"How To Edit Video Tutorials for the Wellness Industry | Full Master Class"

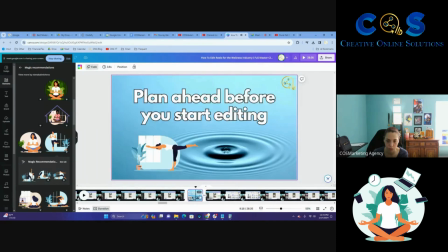1050s
I'm going to say, let's make another reel. Again, just trying to break it up periodically so it's not boring and mundane. We're going to put this thing here.
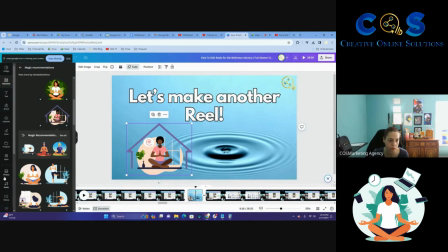1070s
Cool design, very similar. Canva's really good about showing you similar photos and graphics, so
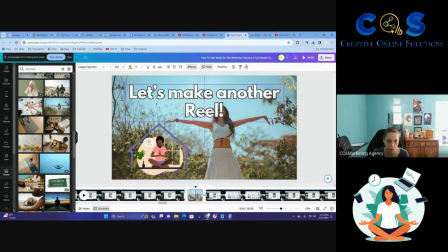1081s
you don't have to guess too much. Like, what do I use?
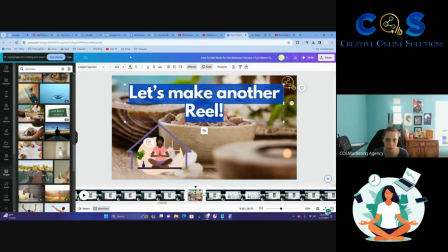1086s
It takes the guesswork out of it. It is so good. I mean, it's more than worth $20 a year. It's a steal. Or $20 a month rather. But you know, they do have a free version, so keep that in mind.
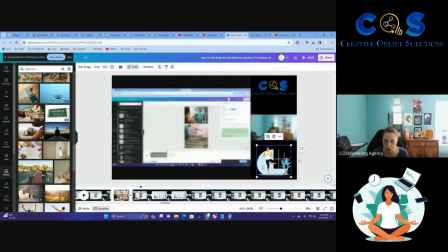1098s
All right, so we're going to change the graphic here, same reason,
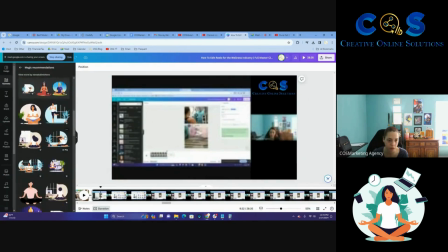1102s
using different graphics, switching it up, keeping it from being boring.
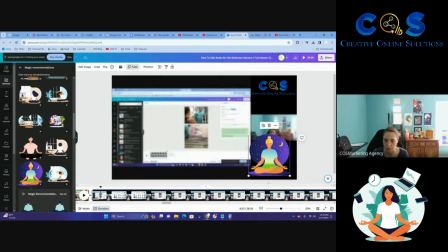1107s
Let's do that one because it's got this cool little nighttime vibe. It's cute. I think it's cute. You know, this is a video that's probably a little bit more focused for the female audience, which is fine. You know, we've done a lot of more masculine content for a long time.
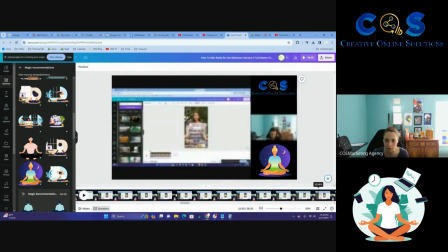1125s
Sometimes switching it up is a nice change for the lady being female business owners out there. You don't have to be female though to be a health coach. Just kind of more female oriented content in this video.
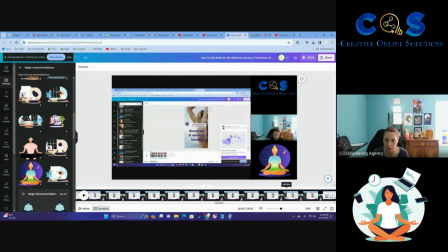1142s
All right, so we're going to keep on rolling here, and we are downloading it here. Let's see where we have a good stopping point. Okay, so I said here, we're putting it to the side.
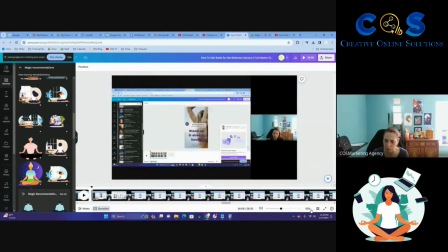1156s
So that means we're doing another reel. So I think I went through and I edited 4 different reels or something like that in this video.
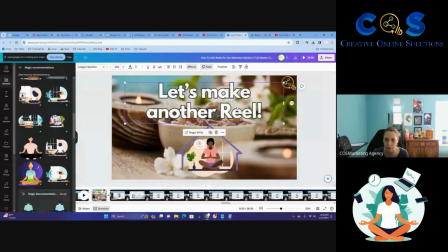1165s
All right, so we're gonna go here, and then we're gonna say, we're gonna say, the next one is benefits of such and such. So we're going to say reels
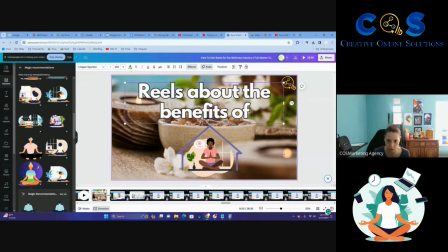1183s
about the benefits of your services will bring you well-informed prospects.
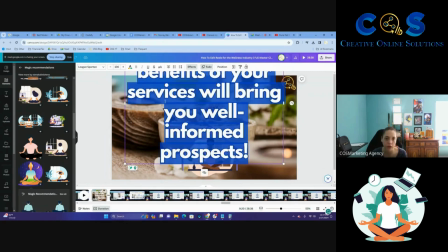1199s
The more you can educate your audience, the more you become an authority.
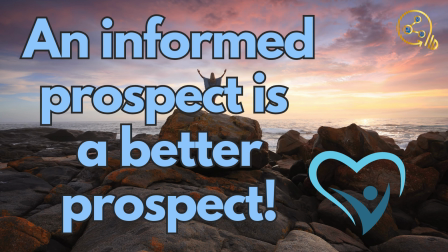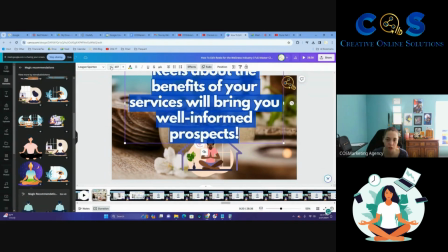1209s
The better off you are, because if somebody's watching your video content, they get all the basic information.
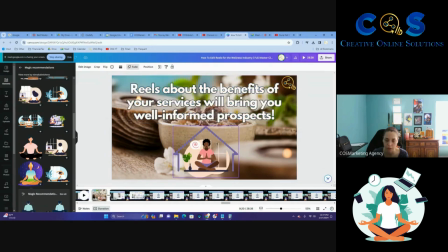1215s
They're not going to waste your time asking, what is yoga? What is wellness? What does this mean? I mean, they might, it's always a possibility, but if you're answering these questions in your content, it cuts down on a lot of the fluff.
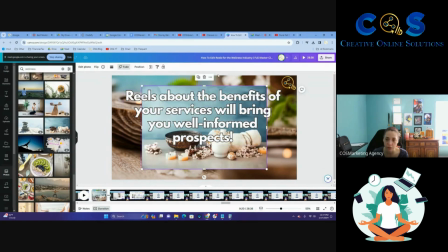1229s
It saves you time. Do you want to save yourself time, therefore saving yourself money?
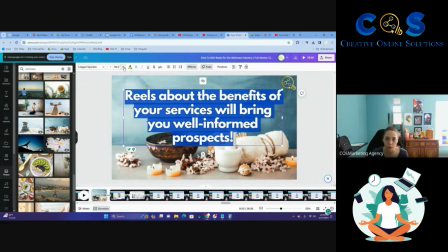1235s
Or do you want your clients to ask you every little question?
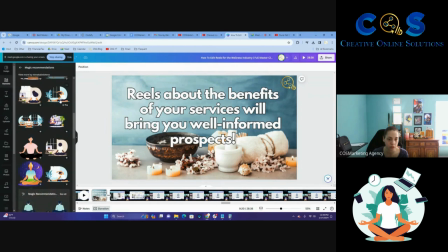1239s
You know, the decision is yours, but as far as I'm concerned, I like to answer and address my clients' concerns before they even call me. That way, once they hear me and see me over the phone or video chat, it's just like icing on the cake.
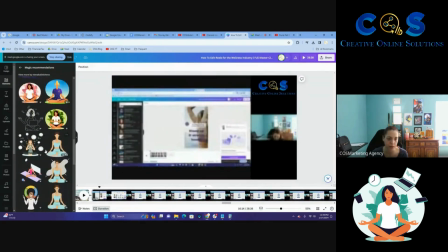1253s
Then we get into the specifics about how that's going to relate to them and how we're going to tailor it to them. Same thing, I'm adding in more graphics that are a little bit different,
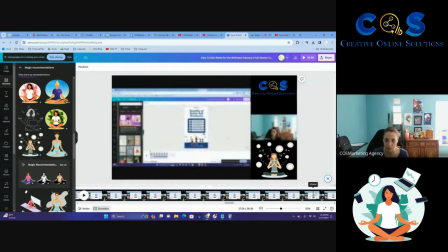1265s
and I'm going to find a good stopping point maybe at the end of the next reel. Seems to be working for us.
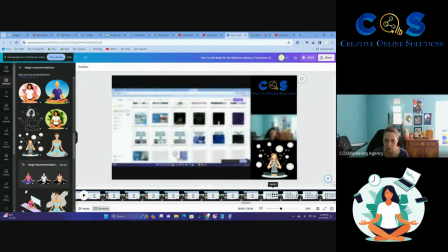1272s
We'll see though. See where we're ending.